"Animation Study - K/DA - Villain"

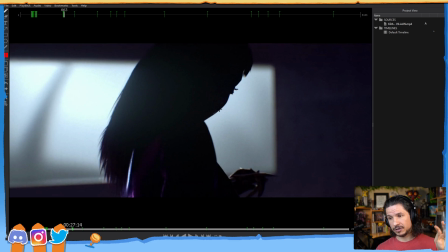And we can use the thumb to exaggerate these motions, make the fingers just visually pop a little bit more.
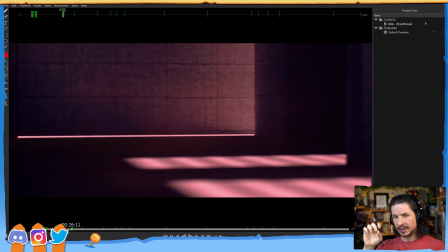So let's play this back at speed and pay attention to that silhouette, that negative space with the thumb right there.
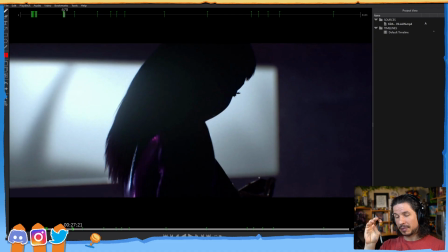See how by keeping that thumb still,
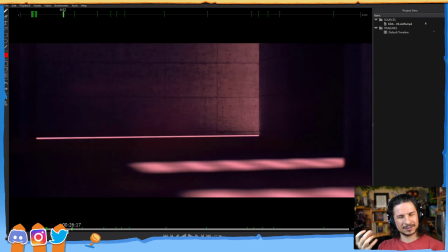it makes the fingers just more, they stand out more in comparison.
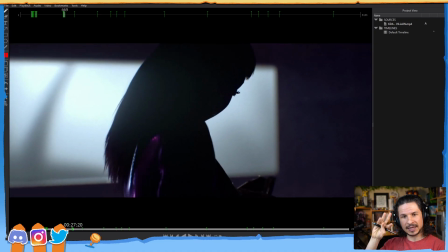Instead of just doing this, we get this kind of twisting feeling. It's a very little thing, but it makes a huge difference. And then you get that nice contrast at the end there where all the fingers curl in.
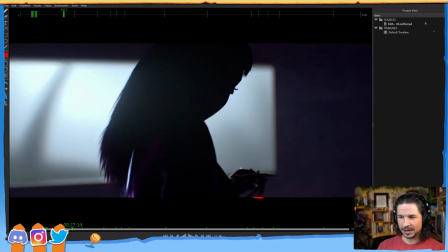And I love how you can feel the fingers like pressing down on something right there as the knuckles come up right here. You can see that right there. That's just a nice little touch there.
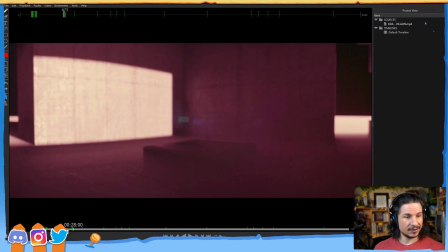Let's see, just a bit of digging, and they only had one animator for this whole video. Oh, wow. That's cool. Hugo Garcia. I'm going to have to follow them on Twitter or something. I'm going to write that name down. That is cool. They did an amazing job.
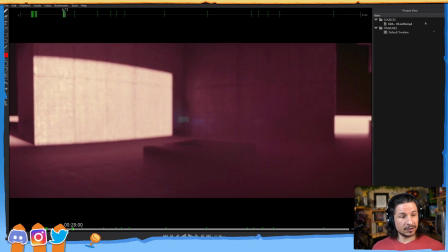See. Did you see the platform Agora to new animators? Oh, I have seen it. I've talked to a few people who are working on the platform, and it's really cool. I definitely recommend checking it out. I think it's free.
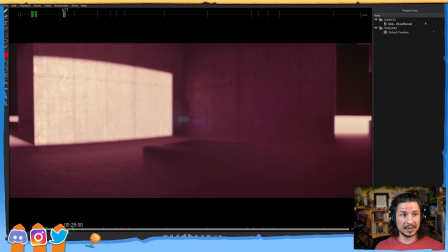I can't remember, but it's basically a big community of content for animators. Yeah, it is free. Yeah, that's what I thought. So definitely, it's awesome.
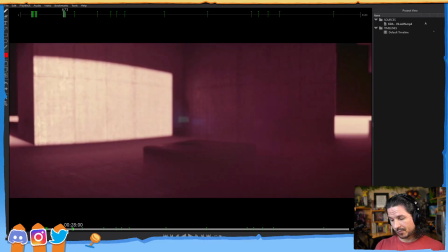Check it out. It's just basically a repository of awesome videos and knowledge and rigs and everything. A great way to start learning animation, especially if you don't want to go to school or can't afford a school. Great place.
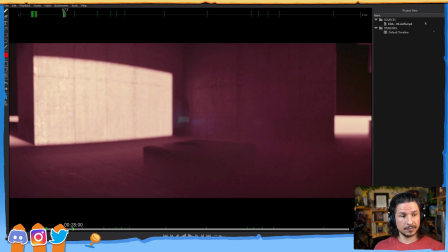So I would check it out. Yeah, exactly. Basically everything a new animator needs to get started. Exactly. So let's take a look here. Yeah, and you can pay for animation reviews. So here, I actually have the site open. So
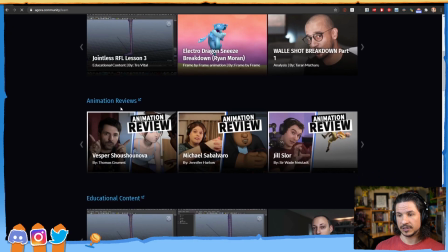this is Agora. So it's just a bunch of resources.
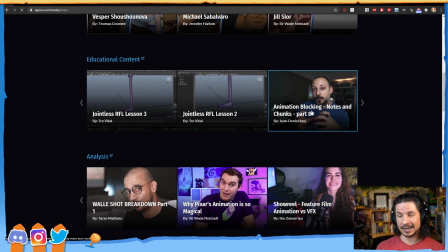So there's Jean-Denis Haas. Most of you probably know him from YouTube.
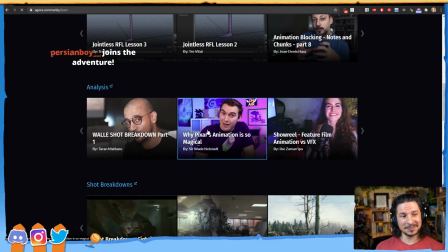There's Sir Wade. Most of you probably know him. And it's really just this
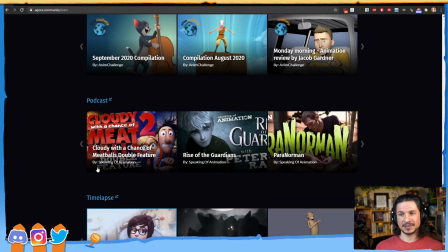repository of podcasts, time-lapse films, animation challenges, all of this done.
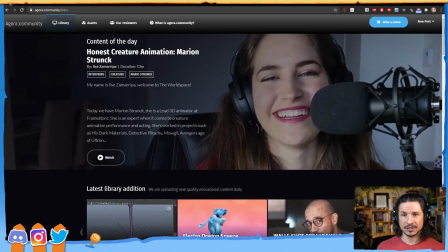All of this right in one spot. So I highly recommend checking it out.
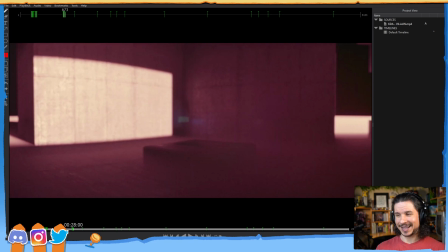So let's get back here or else I'll get totally distracted.
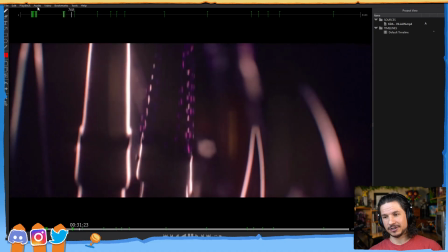So we get some more really awesome animation here. I love this shot.
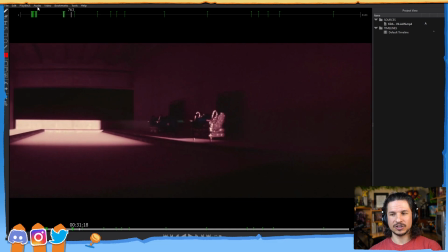Once again, this is just contrasting motion.
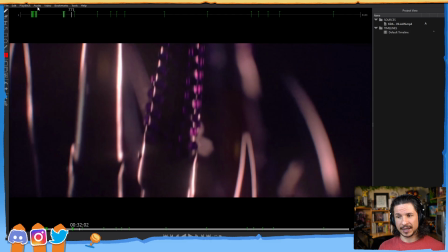So you're animating one hand really close to camera, one hand further away, and just kind of offsetting those fingers.
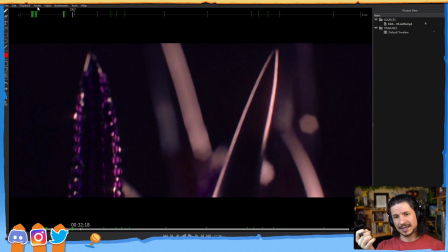And that depth of field is really helping to sell that and make it not feel too overly complex. See, this may be off topic, but would you ever be able to do an animation analysis on Studio Ghibli films?
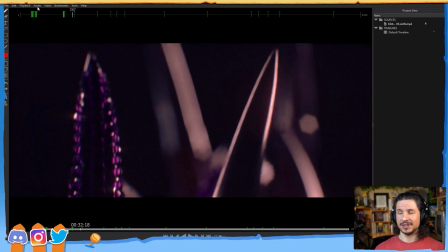Oh, definitely. I would love to do that. I love Ghibli films. I can't remember if I did one or not. I might not have. If anyone has a preference on which one I should do first, definitely let me know.
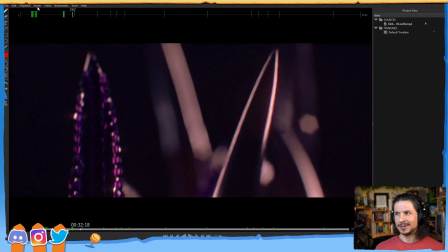I'm kind of partial to either Kiki's Delivery Service, Princess Mononoke, Howl's Moving Castle is really... They're all so good. There's so many. And there's Porco Rosso. Porco Rosso holds a special place in my heart for some reason.
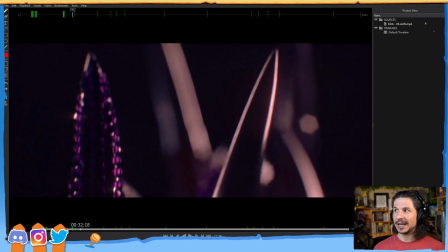Yeah, they're all really good. Actually, yeah, I think I did Porco Rosso. That's the one I did. I did an analysis on the car chase in there, as well as some of the flights and the fight at the end, the boxing match.
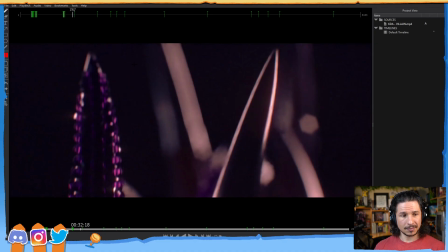But yeah, I'd be happy to do that. So let's keep looking at here.
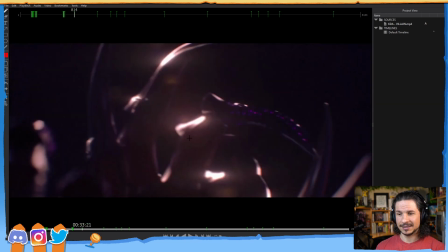So this is awesome. I love this. This is such a cool shot here.
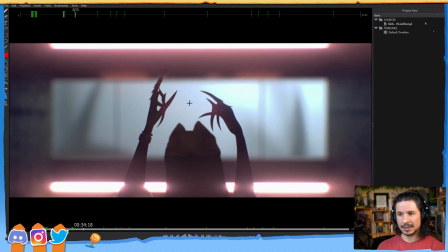You've got this beautiful finger motion here. It's really dynamic.
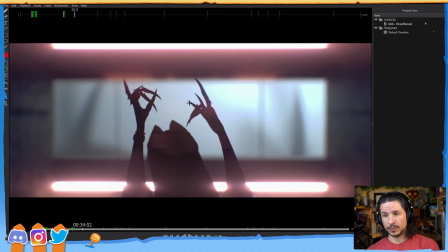Once again, the way they're selling this, without having to repeat too much, they've got this nice finger motion. It's all offset. They're pushing the silhouette and the negative space. We feel those changes going through that whole time.
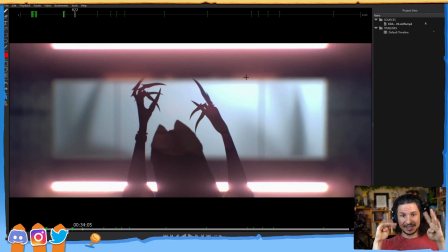Now, in order to keep the fingers from feeling like it's just like wiggling just weirdly, they're using the thumbs as a way to give us a stationary point. If you look at the thumbs aren't doing this. They're not bending and wiggling around. The thumbs are staying straight and the fingers are moving.
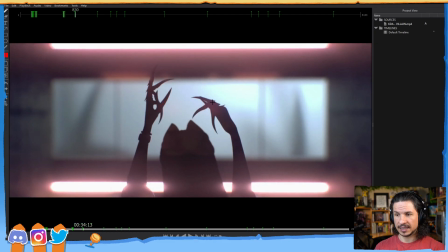This gives us a solid point right here and right here to focus on. It also creates a visual contrast.
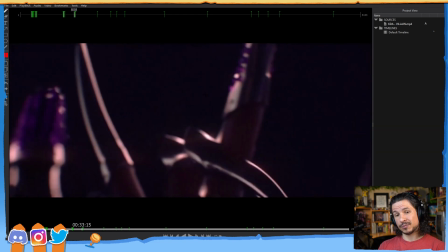By limiting the animation on the thumb, you make the rest of the animation on the fingers stand out more, oddly enough.
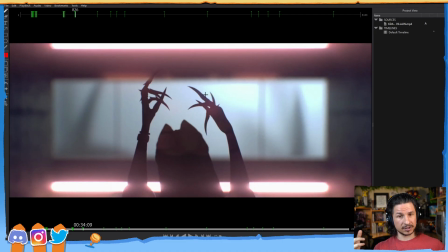Otherwise, the animation on the fingers would just get lost into a blur of, not even a blur, just a bowl of spaghetti of motion. So we get that. Now, as the fingers are moving, we can start analyzing the actual motion of the fingers.
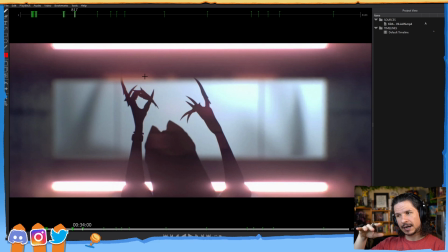And what I love to do here is just watch how they choose which fingers to move. So for example, here, let's just focus on the left hand for now. As it comes, or as it starts right here,
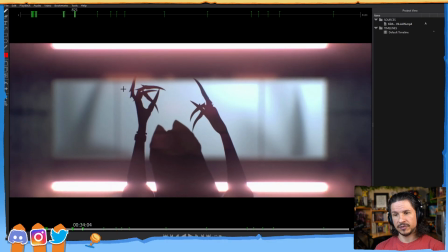the main thing that they're doing is that they are moving the index finger first and the middle finger. So these two fingers are countering each other. As that's happening, we also have the pinky finger, like they're also coming down.
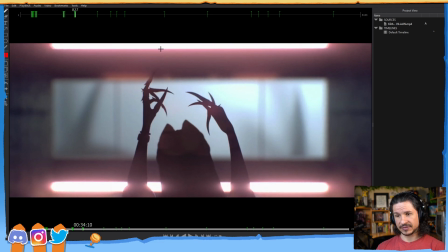And it's moving in time with the index finger. So it kind of creates this link between them.
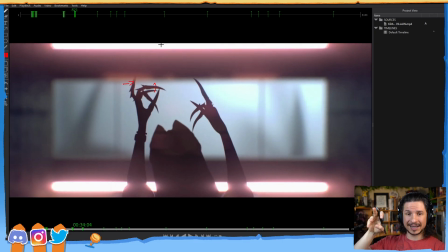Instead of having all three fingers moving at different random times, it's really a contrast between the pinky and the index, and then the middle finger countering it.
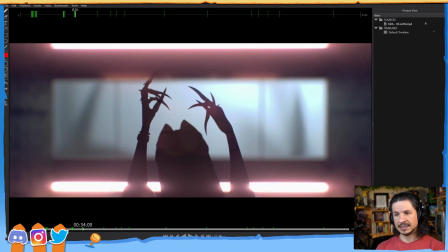They come down, and then as the pinky comes down, we feel that ring finger drop down. The index finger reverses. So now we have the index going up, this going up, these going down.
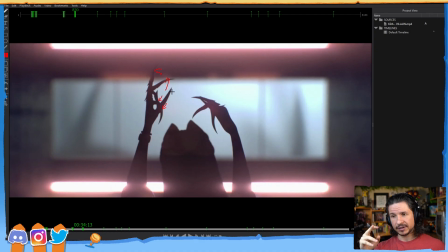They are not randomly just moving every finger. They are keeping them in a type of pattern.
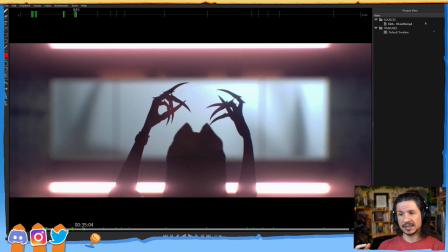And it keeps these fingers from feeling like, once again, they're just randomly moving.
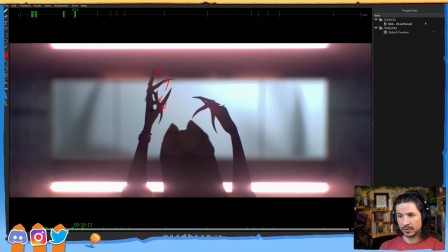Not only that, once they hit their lowest point, like right here, they hold a little bit. You can see right there, the fingers are just holding.
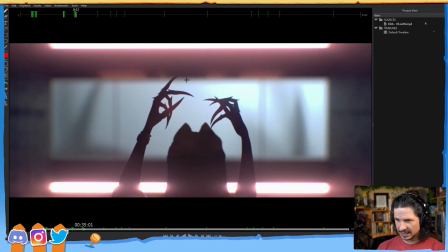The only thing that's moving now, I believe that's the index finger right here.
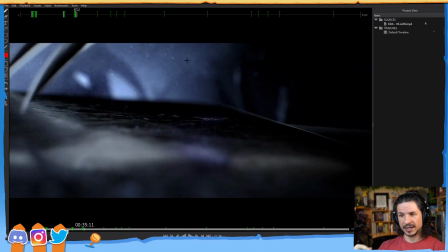Everything else holds before starting to move again. They're breaking that up. It's not just constant motion, it's hold and then another motion.
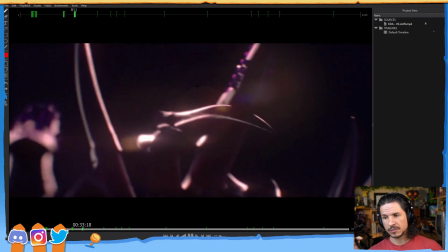Now, we have all that finger motion. That's really cool.
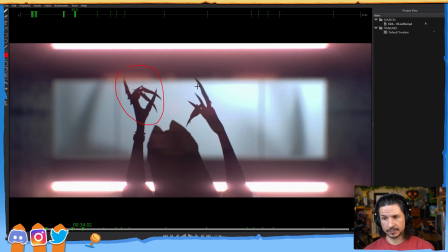But you've also got this weight shift of the character. This just shifting of the body.
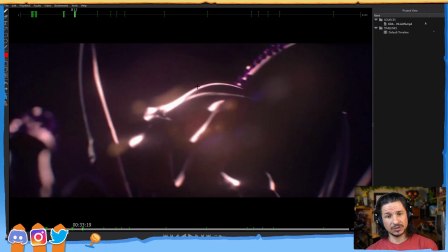And it feels really dynamic.